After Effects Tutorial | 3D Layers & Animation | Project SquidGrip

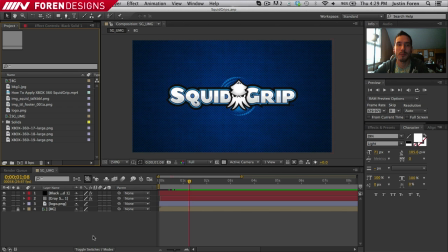Hello everybody, it is Foren, and welcome back to our After Effects tutorial project, SquidGrip. Hopefully you guys are enjoying this so far. It's a long process. I mean, these aren't just like things that can happen like that.
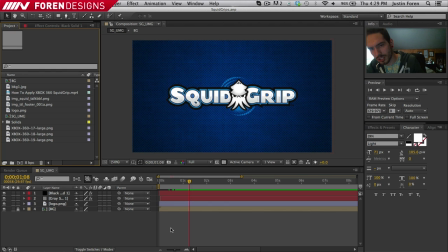But now what we're going to do is we're going to actually work on, sorry, I'm trying to like adjust my chair. We're going to work on working with 3D layers. Now I did make an adjustment since you guys were gone.
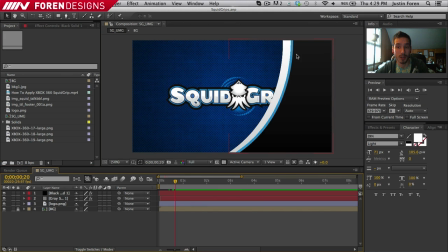I added a slight gradient to this so it goes from black to a dark gray. Just a nice little touch that I like to do. So now we have our logo sitting here, and I decided that, you know what, maybe we wanted to do something a little bit more than just sitting there. So we're going to adjust its scale.
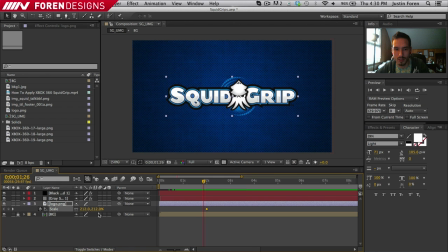It just adds a slight bit of motion, and basically we're just going to scale it down just a tad. We're going to bring it all the way to the beginning. You won't even see the beginning of it, but you can see how it has that slight scale and just kind of scales up just a little bit.
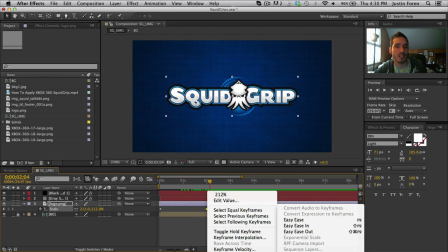And then we're actually gonna go to keyframe assist, right click on the keyframe, go to keyframe assist, and then we'll go to ease in. Keyframe assist is at the bottom. It's actually probably getting cut off by the video, but it is there.
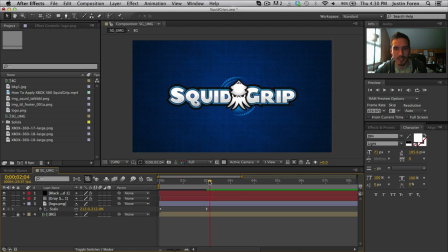So we're gonna ease it so that it'll actually come to a slow stop. And now this is just going to kind of sit here for a little bit, and we'll have it sit on the screen for about a second and a half.
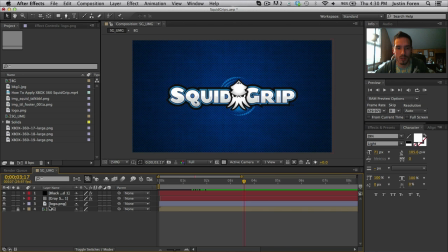A second and a half is actually quite a bit of time, especially when it comes to video. And now what we're going to do is we want this to zoom at us. We want it to just zoom past us. So we're going to turn on our 3D layer. We have our switches and layers into the actual switches.
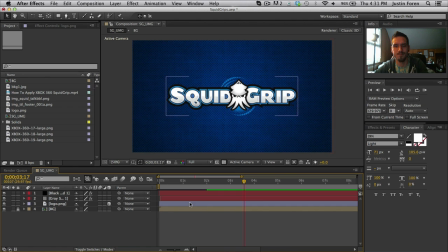So we have it as a 3D layer now. And now what we want to adjust is its position. So we're going to toggle our keyframe right there. And now we're going to move forward, we'll say about a second right now.
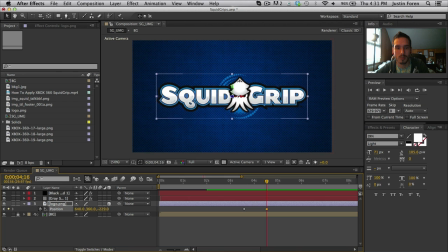And we want to adjust its Z position. As you can see, as I'm moving it forward and back, it's kind of pushing forward and back. So we're gonna go super, super negative so that it gets past the screen.
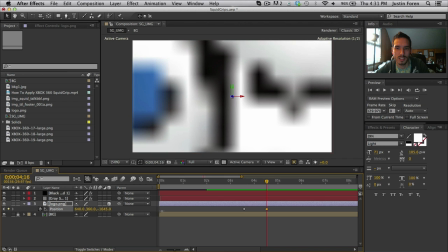We don't want it to go too far. We want it to literally just like pop and then be gone.
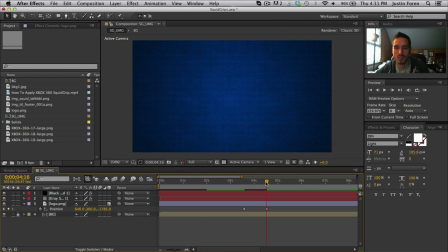So it's gone. So that's what our motion is going to be. It's just going to zoom in.
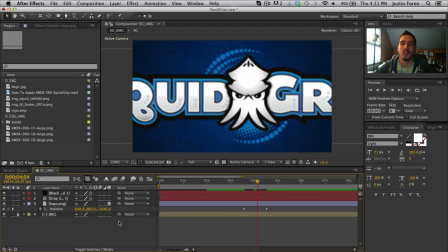And now you'll notice that it starts creating a pixelation. Now, normally when you're doing something like this, you don't want to do this with rasterized objects, which would be like a PNG. You would rather do this with Illustrator documents, which are vectorized,
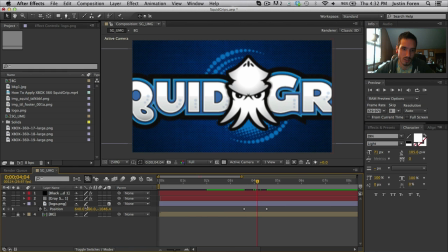in which case we can turn on the rasterization or the continuous raster. We don't want to do that. That turns on anti-aliasing and makes it really gross. So what we're going to do is we're going to turn on our motion blur. So now with our motion blur on, just that single layer, we'll actually turn it on for the entire scene.
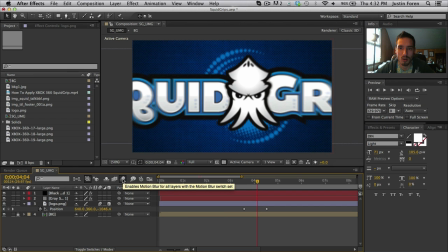This will enable it for the entire scene. And now it creates that slight blur on the outside. So it makes the pixelation a little less noticeable.
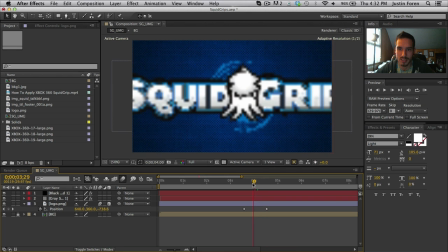And then also on top of this motion, we're going to
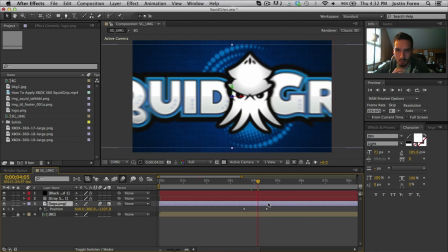adjust its transparency because we don't want it to actually pop at the screen. We want it to eventually just fade out. So we're about 4 seconds in. We're going to turn on a keyframe for transparency.
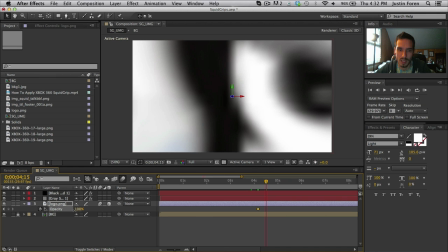And then we're going to go to the point where it actually disappears. And we're going to drop it all the way down to zero. So it'll actually disappear before we need it to.
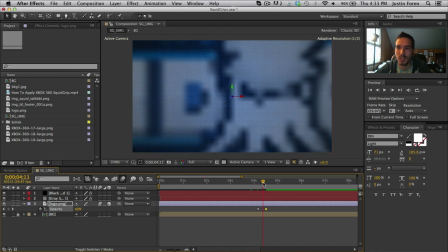As you guys can see, it's starting to disappear. This is just doing like an adaptive resolution.
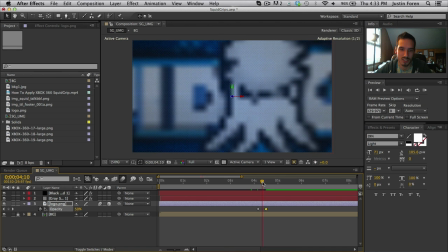So it's actually making it look worse because it actually doesn't know what's going on with the actual scene itself.